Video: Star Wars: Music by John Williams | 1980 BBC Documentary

Then we were recording some tanks a while ago,
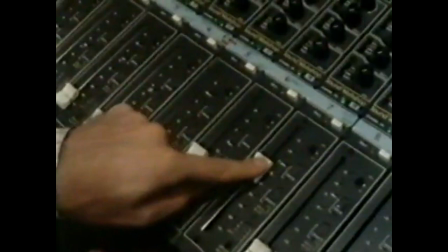(27:41)
you know, armored tanks, and inside was a motor which operated the turret in the tank. The day we moved into this building, I went to the water closet and turned on the faucet to wash my hands, and the pipes rattled and jiggled and sort of talked and moaned, and so we immediately recorded that sound,
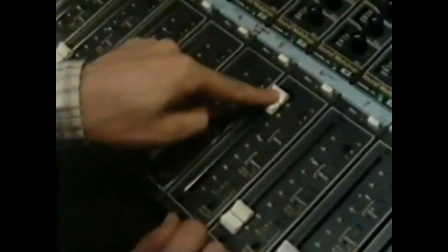(28:04)
which is here.
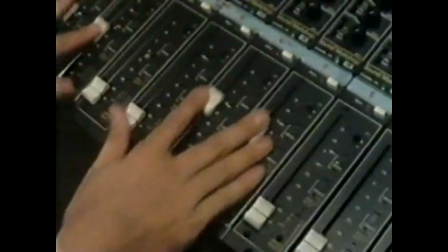(28:12)
Okay. All right, now if we took all these sounds
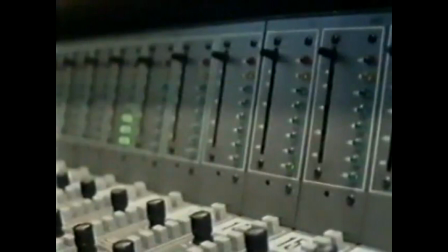(28:16)
and played them together, we'd get the following effect of the hyperdrive malfunctioning.
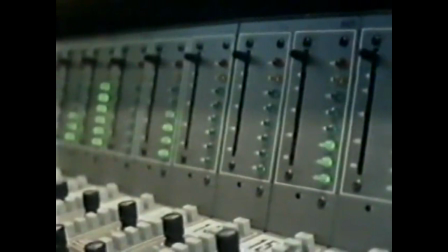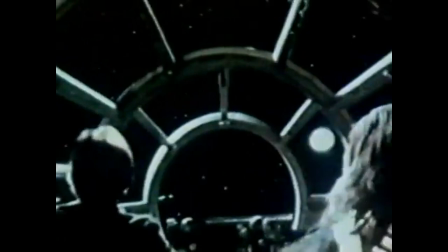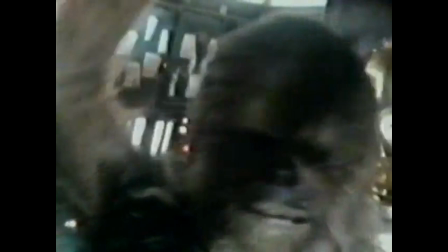(28:34) Let's get out of here. Ready for light speed? One, two, three!
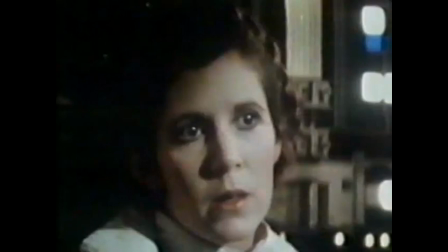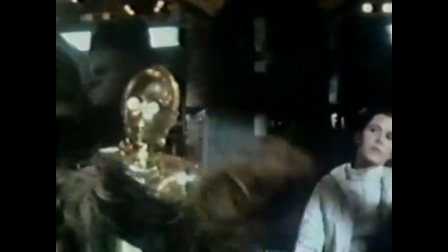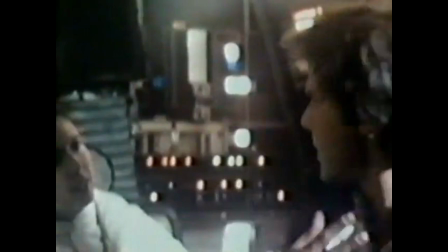(28:50) Let's go see it. It's not my fault. No light speed. It's not my fault.
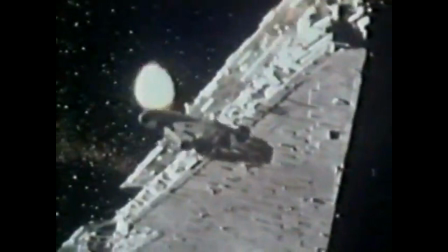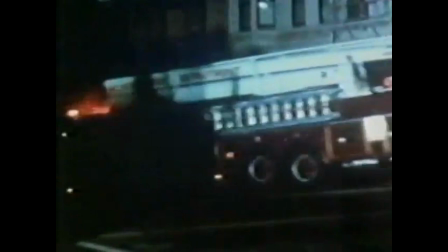(29:04)
In Towering Inferno, where the fire in the prestigious new skyscraper burns for the greater part of the film,
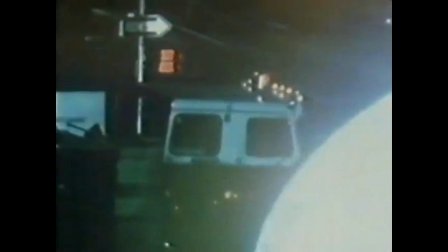(29:10)
the excitement of action and sound effects carry the emotional weight for most of the time.
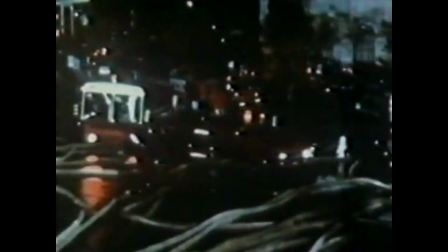(29:19)
The music is reserved for particular moments, often to heighten an aspect of personal human drama in contrast to the public one.
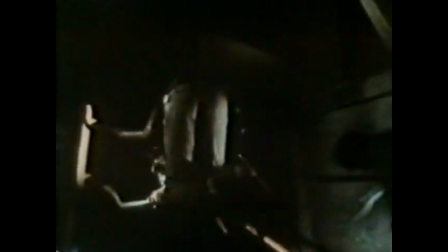(29:30)
When Paul Newman, the architect of the burning building, is rescuing a child from a broken fire escape ladder,
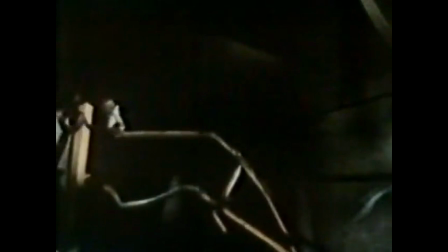(29:37)
the uncertain tonality of John Williams' music emphasizes the mood of anxiety.
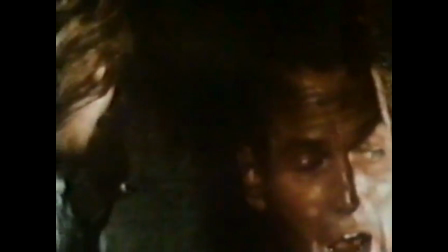(29:44) You all right? You know, I got up all right, but I think I'm going to have a lot of trouble getting down.
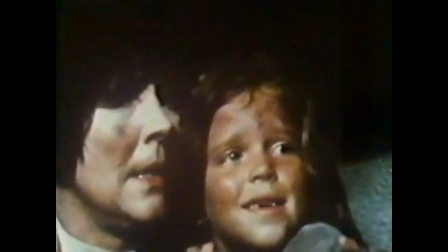(29:51) You think you could help me? Could you just hold on around my neck real tight?
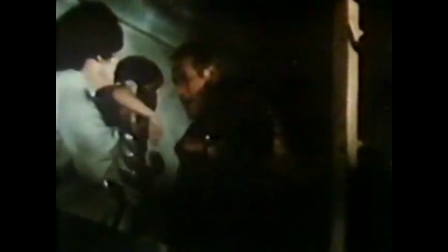(30:00) Come on, give it a try.
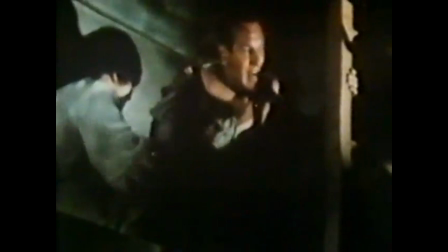(30:04) Just put your arms around me, and you tell me what to do, okay? Put her legs down.
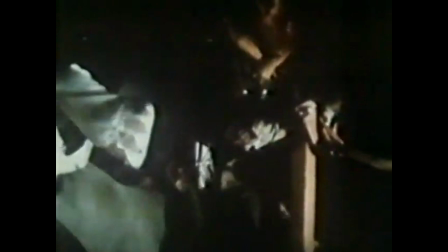(30:10) Okay, hold on tight. Hold on real tight now.
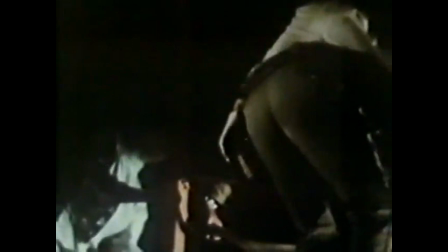(30:18) Hold on tight, honey. Hold on.